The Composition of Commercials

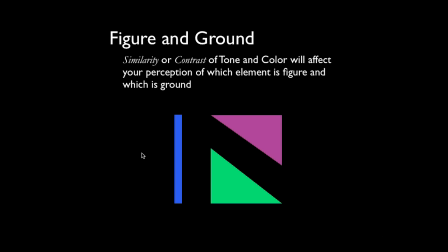[53:17]
But then with these colors, now you have each color has a dominance to it. So would you say that the green or the magenta is more dominant?
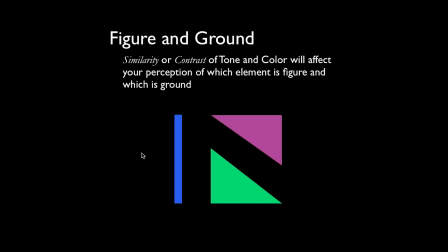[53:35]
Green. Yes. And so as we go toward the blue tones, we go from warm to cool. And the magenta, of course, is actually a cool color because it's on the blue side of red.
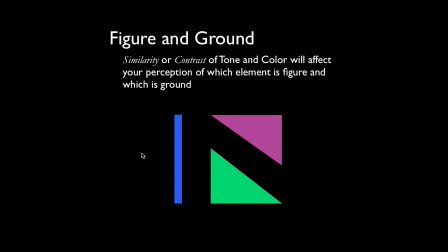[53:51]
If that was red, do you think the green or the red would be more dominant? Red's almost always more dominant. Yes, it is. So it's the relationship of the objects in the frame that's going to draw your eye to something or another.
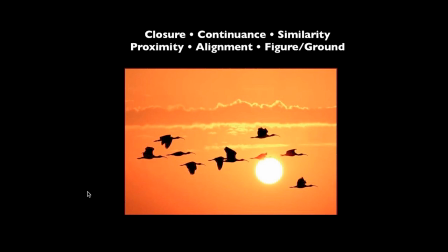[54:11]
And so there we have sort of a psychological foundation for the way we perceive things. And we see this work, time and again. We can apply it to any image. Visual coherence is the idea that when we put together similarities within an image, it helps to hold that image together. So, for example, and that's the idea that Bruce Bloch discusses in terms of affinity. So affinity of tone, affinity of color, affinity of line, and various things like that. That is very much in line with the idea of visual coherence. Now, the other thing that's at play here, though, is also a visual contrast. So there's contrast and affinity at work at the same time.
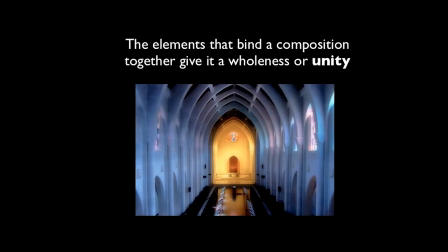[55:18]
So an interesting design, this in this image. Here, look at the design of the image gives unity, and the arches draw and connect both sides.
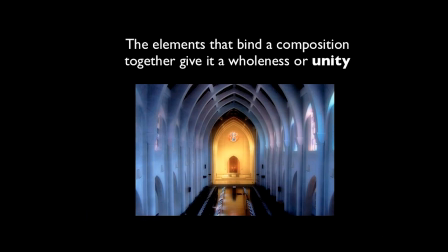[55:36]
The cool blue sets off the center gold. The gold seems to want to come forward, but doesn't it seem like this has been kind of flattened because you've got the warmer color, which would normally be forward, all the way back, and you've got the cooler colors in the foreground.
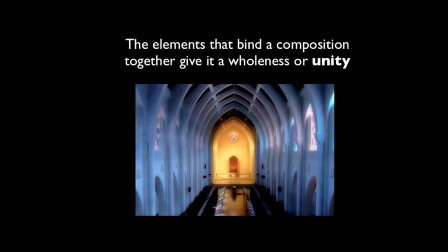[55:55]
And that's kind of a common theme in design of a flat image is that you'll play on these things that are contrary to the normal
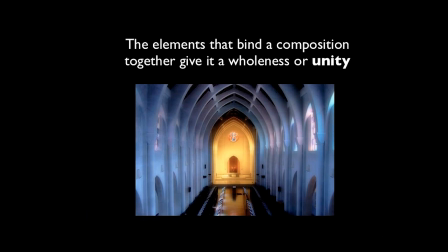[56:16]
idea of what's warm is forward and what's cool is distant. When you turn that on its head, it helps to create contrast in an interesting way. And so you can play with some of those ideas by doing the opposite of what you would normally do
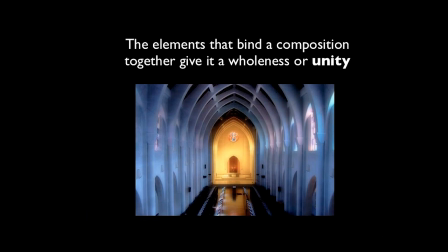[56:37]
with that particular principle.
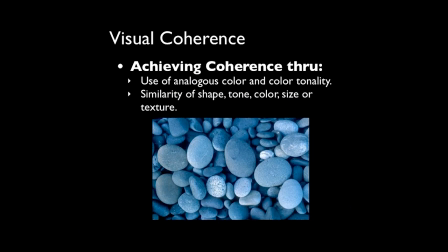[56:44]
Coherence can be making everything similar in tone, color, size, texture. And again, we're talking in Bruce Bloch's language, affinity.
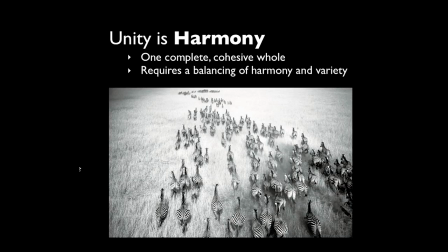[56:59]
Harmony has to do with a cohesive whole. So when everything holds together, the textures, the design, there's a balance of relationship, a balance between harmony and variety,
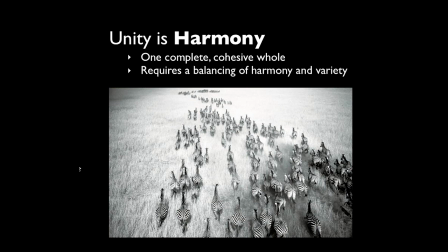[57:18]
then we have unity in the image.
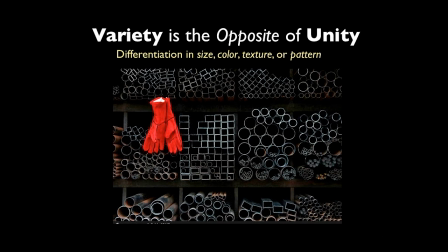[57:25]
Variety, of course, is when we have differentiation, something that, boom, draws our eye into it. We have a lot of similarity, and we have, you can see that we have,
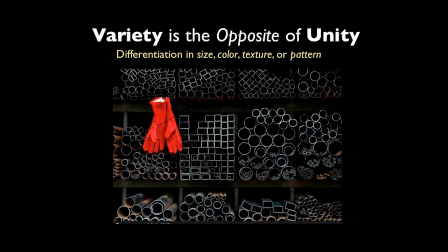[57:38]
several Gestalt principles at work here because we have similarity of shape and grouping of those shapes. But at the same time, we have a dissimilar,
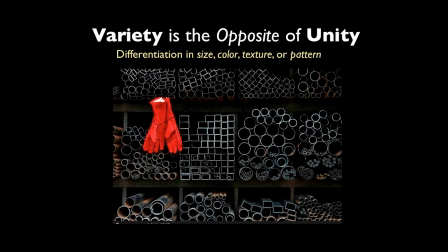[57:52]
very red image with the gloves that's contrasting with that and providing variety, and it's breaking up what might have been a so-so grid-like image.
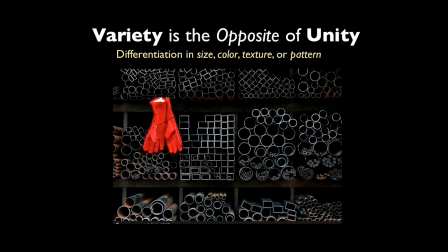[58:14]
Here's an image where
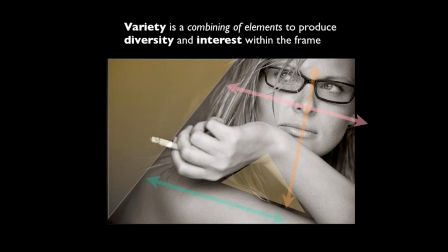[58:20]
you can see how in the design of this image, I'm going to actually, let me do something here.
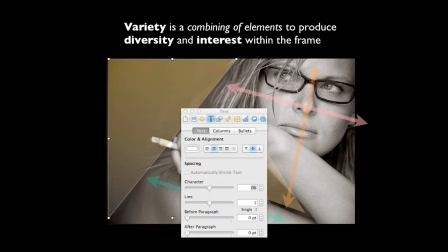[58:31]
Illustrate something.
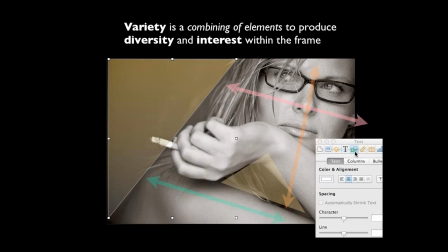Oops. Okay, need to go higher. Okay, here we are. So if I reduce the opacity of that, you can see, the image doesn't have a triangle over there,
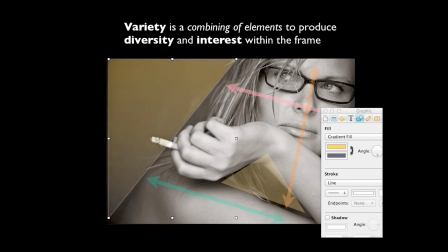[58:56]
but we've defined that shape as being a triangle, and you can see how that leads you and pushes you in toward the subject. And there's a balance of like 1/3 to 2/3, even though it's on a diagonal.
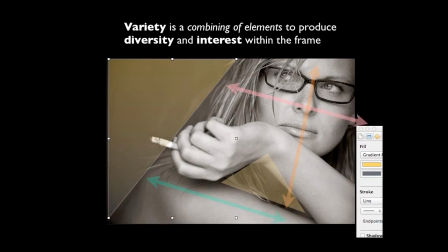[59:10]
And so that diagonal has a certain energy to it. But look at the other lines that are also reinforcing that energy. There's the eye line look off to the girl's right.
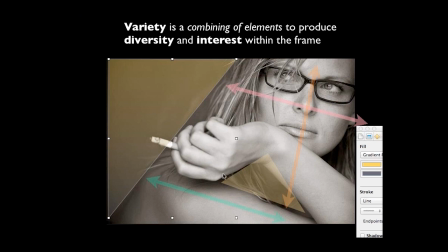[59:22]
There's the angle of the hand and wrist that point in toward the face. There's the axis of the face in alignment
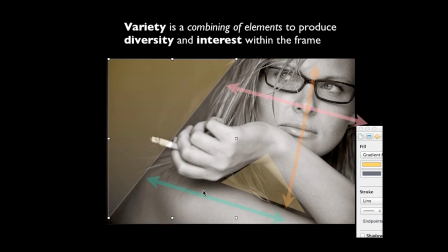[59:38]
with the axis of the arm, and so forth. There's different things that help this design to hold together. And so when you're placing, when you're working with actors or models,
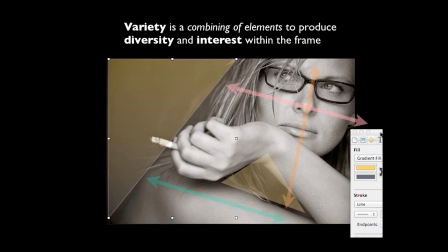[59:57]
think about the kind of space that they occupy in your frame. How's that balancing out, and and what's at work to make it a strong image or weaken the image? If we had
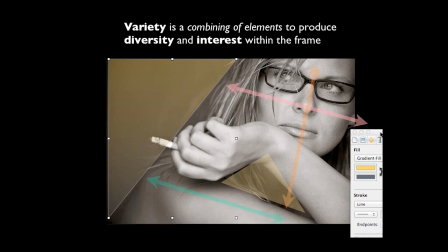[60:13]
taken and moved the camera over to the right and put her face more center, would it have had the same feeling? It would have been a different image, wouldn't it?
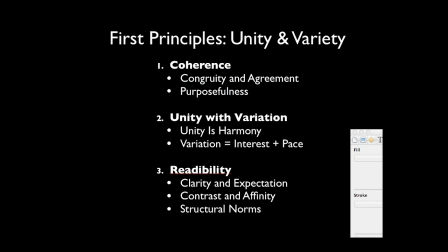[60:29]
And so we've talked about the idea of coherence, or getting a congruity or agreement of the elements in the frame, and also the idea of those elements having a purpose.
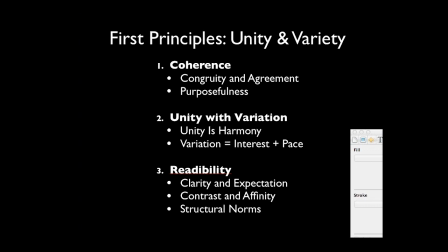[60:48]
Unity with variation. Unity is harmony, and variation is adding interest and adding pace, or some energy or dynamism to the image.
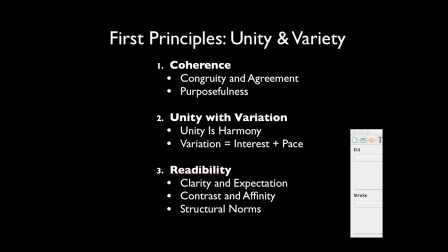[61:03]
And then finally, we're gonna get into next. We're gonna add some information about the idea of clarity.